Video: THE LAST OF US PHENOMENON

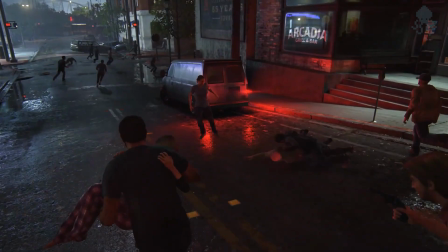[8:06]
In a moment, we witness another action sequence and the player is shown a shocking cutscene,
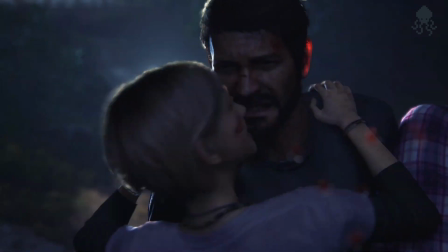[8:14]
which marks the failure to pass the fifth stage, crossing the threshold.
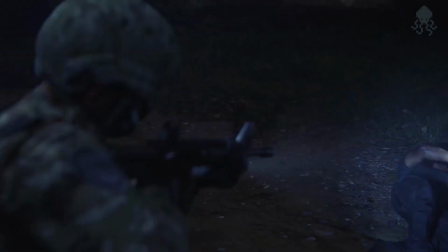[8:19]
What happened? Well, I'm sure you already know.
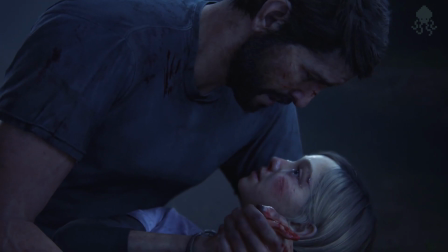[8:23]
Before she can begin her survival in the new world, Sarah dies in her father's arms.
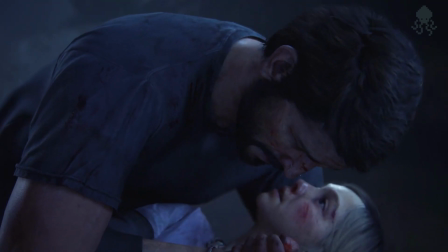[8:31] Don't do this to me, baby. Don't do this to me, baby. Come on.
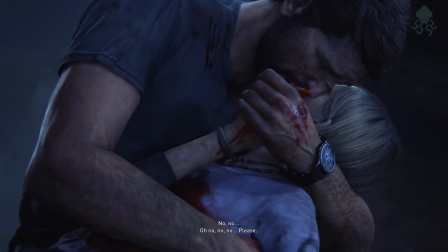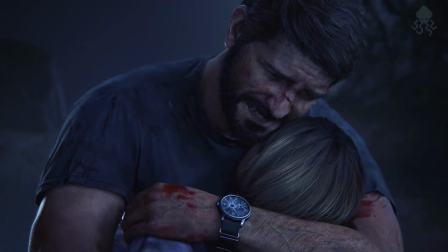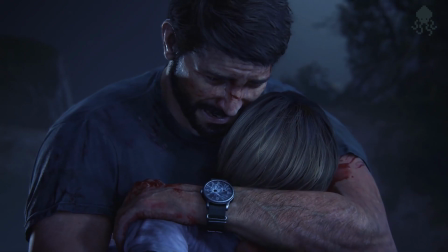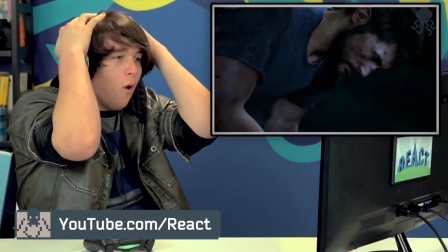[8:54]
Here, we have to keep in mind just how people responded to this scene.
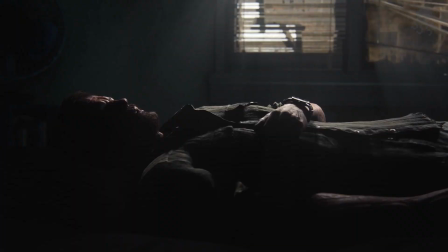[8:59]
This is what the whole narrative of the video game is based on.
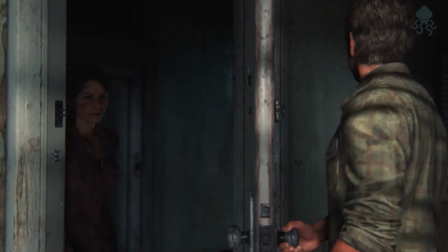[9:04]
Last of Us uses the classic pattern of character development within each of its story blocks,
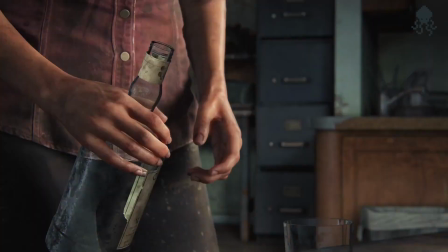[9:12]
using them to describe the supporting characters, but leaving most space to the protagonists.
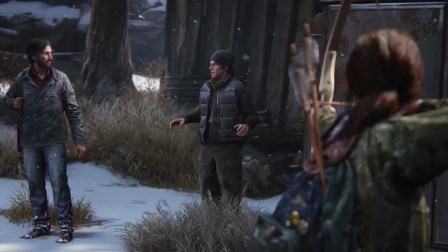[9:18]
The stories of the brothers Henry and Sam, or Cannibal David and his gang,
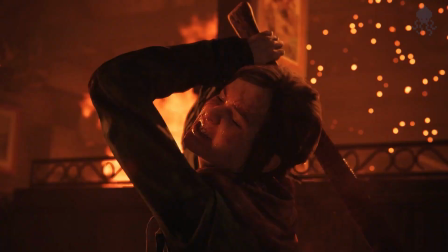[9:24]
all end with an unexpected ending or a complex,
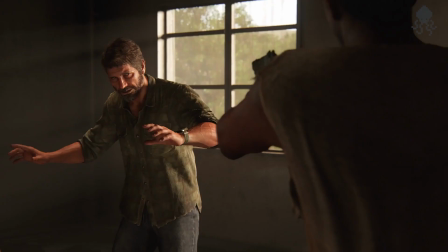[9:28]
controversial choice that either main or supportive characters have to make.
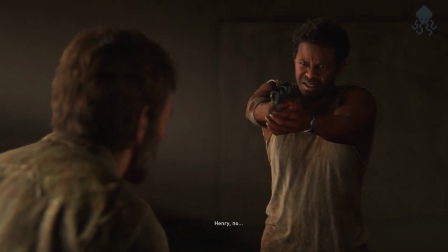[9:34] It's all your fault! Henry! Henry, no! Oh my God.
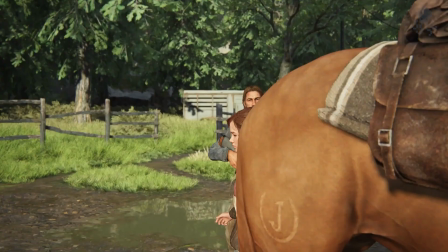[9:40]
And what's great about such an approach is that each segment, as it should be in a video game, pursues an ultimate goal,
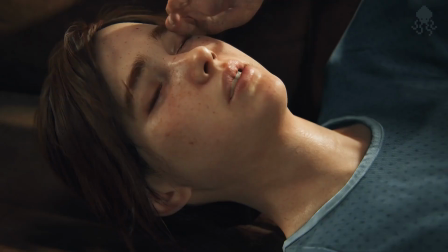[9:50]
portraying the characters of Joel and Ellie that the player will be presented with at the end of the game.
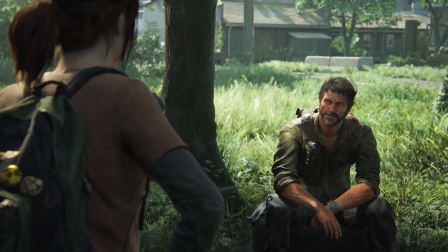[9:57]
Compare these people to the ones you've met in the beginning, they can't be more different from each other.
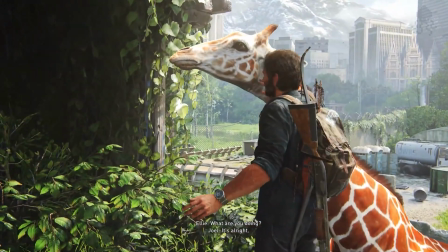[10:04]
But most importantly, we care for them. The game abounds with gorish and violent scenes,
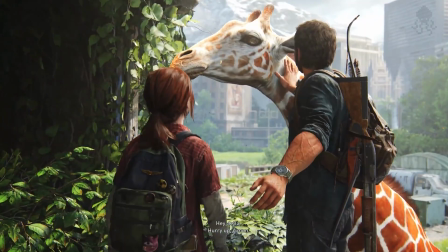[10:12]
but there are many heartfelt moments as well, which only makes the connection even stronger.
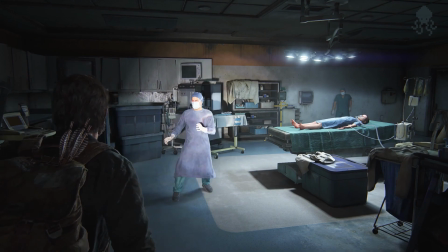[10:19]
Perhaps that's why, when Joel makes a fateful decision for the whole world,
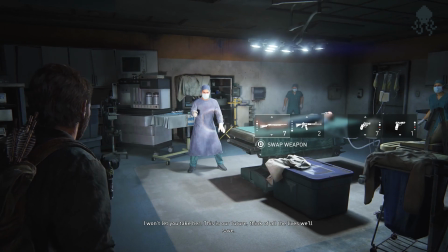[10:24]
we can understand him, even though it's extremely hard to forgive him.
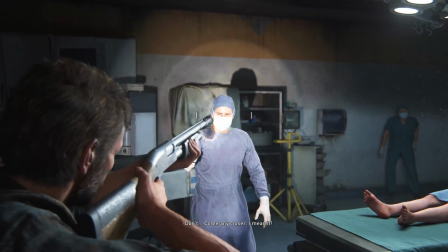[10:30] Don't come any closer. I mean it.
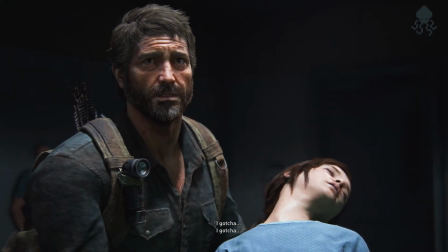[10:37] I got you.
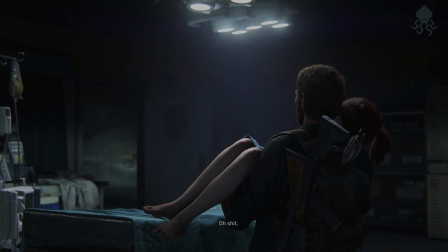[10:42] Oh, shit.
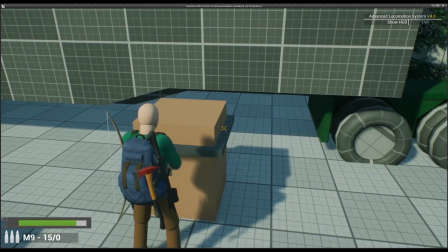[10:48]
There is nothing revolutionary about the gameplay and level design of the game.
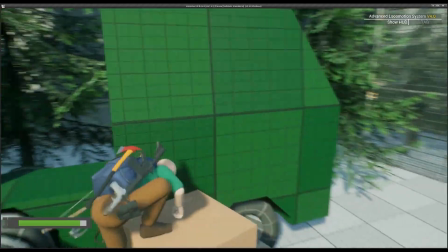[10:54]
Yes, I have the courage to say that. I mean, why to build up suspense if there is no point?
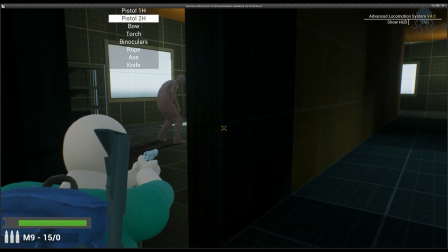[11:01]
The advantages of Naughty Dog's game design are its simplicity and comprehensibility.
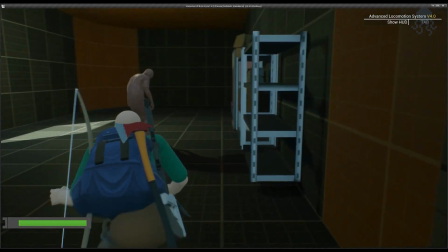[11:08]
The thing is that the developers have set such rules of level creation
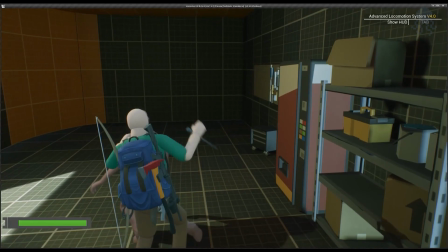[11:13]
and design that even if some newbie decides to try out one of their games,
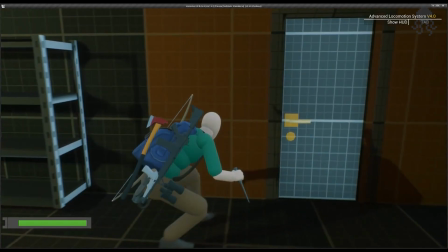[11:18]
he will likely have no issues with understanding where to go and which button to press. Here's an example. The game's level designer, Amelia Schatz,
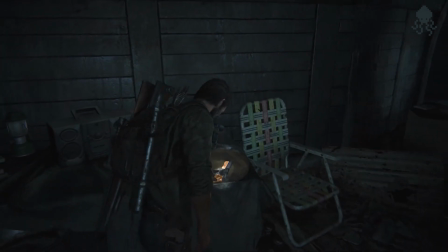[11:29]
has admitted that some parts of the location were intentionally made smoother by the developers.
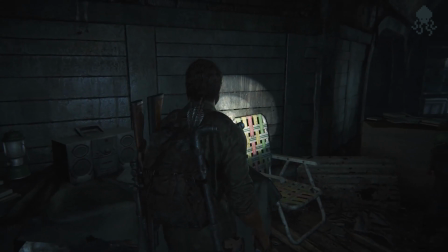[11:37]
No sharp edges, dimmed light, calm music.
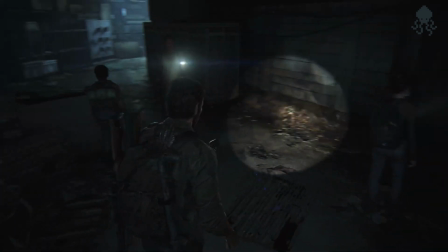[11:41]
Thus, the gamer is told that he can lower his guard and explore the surroundings,
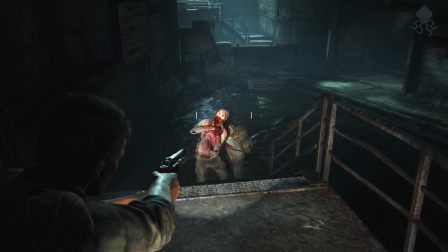[11:47]
while other parts of the location are made more rigid. Scattered trash, piles of rubble, suspicious noises.
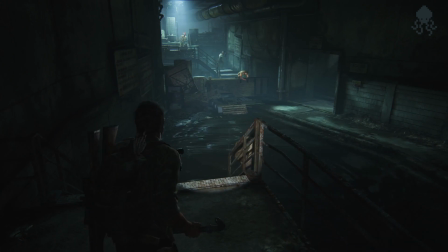[11:55]
All this is designed to alert the player and prepare him for an imminent brawl.
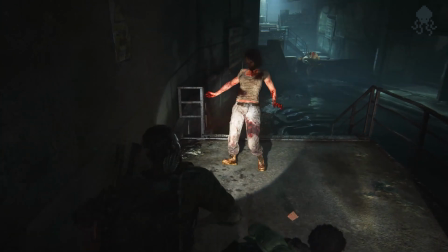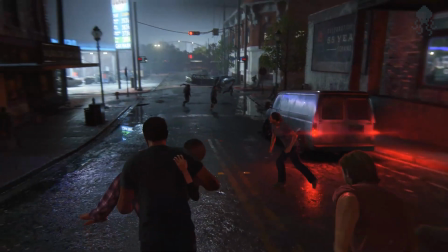[12:07]
With the help of light and color, the developers create an environment where even an inexperienced player quickly finds the right path.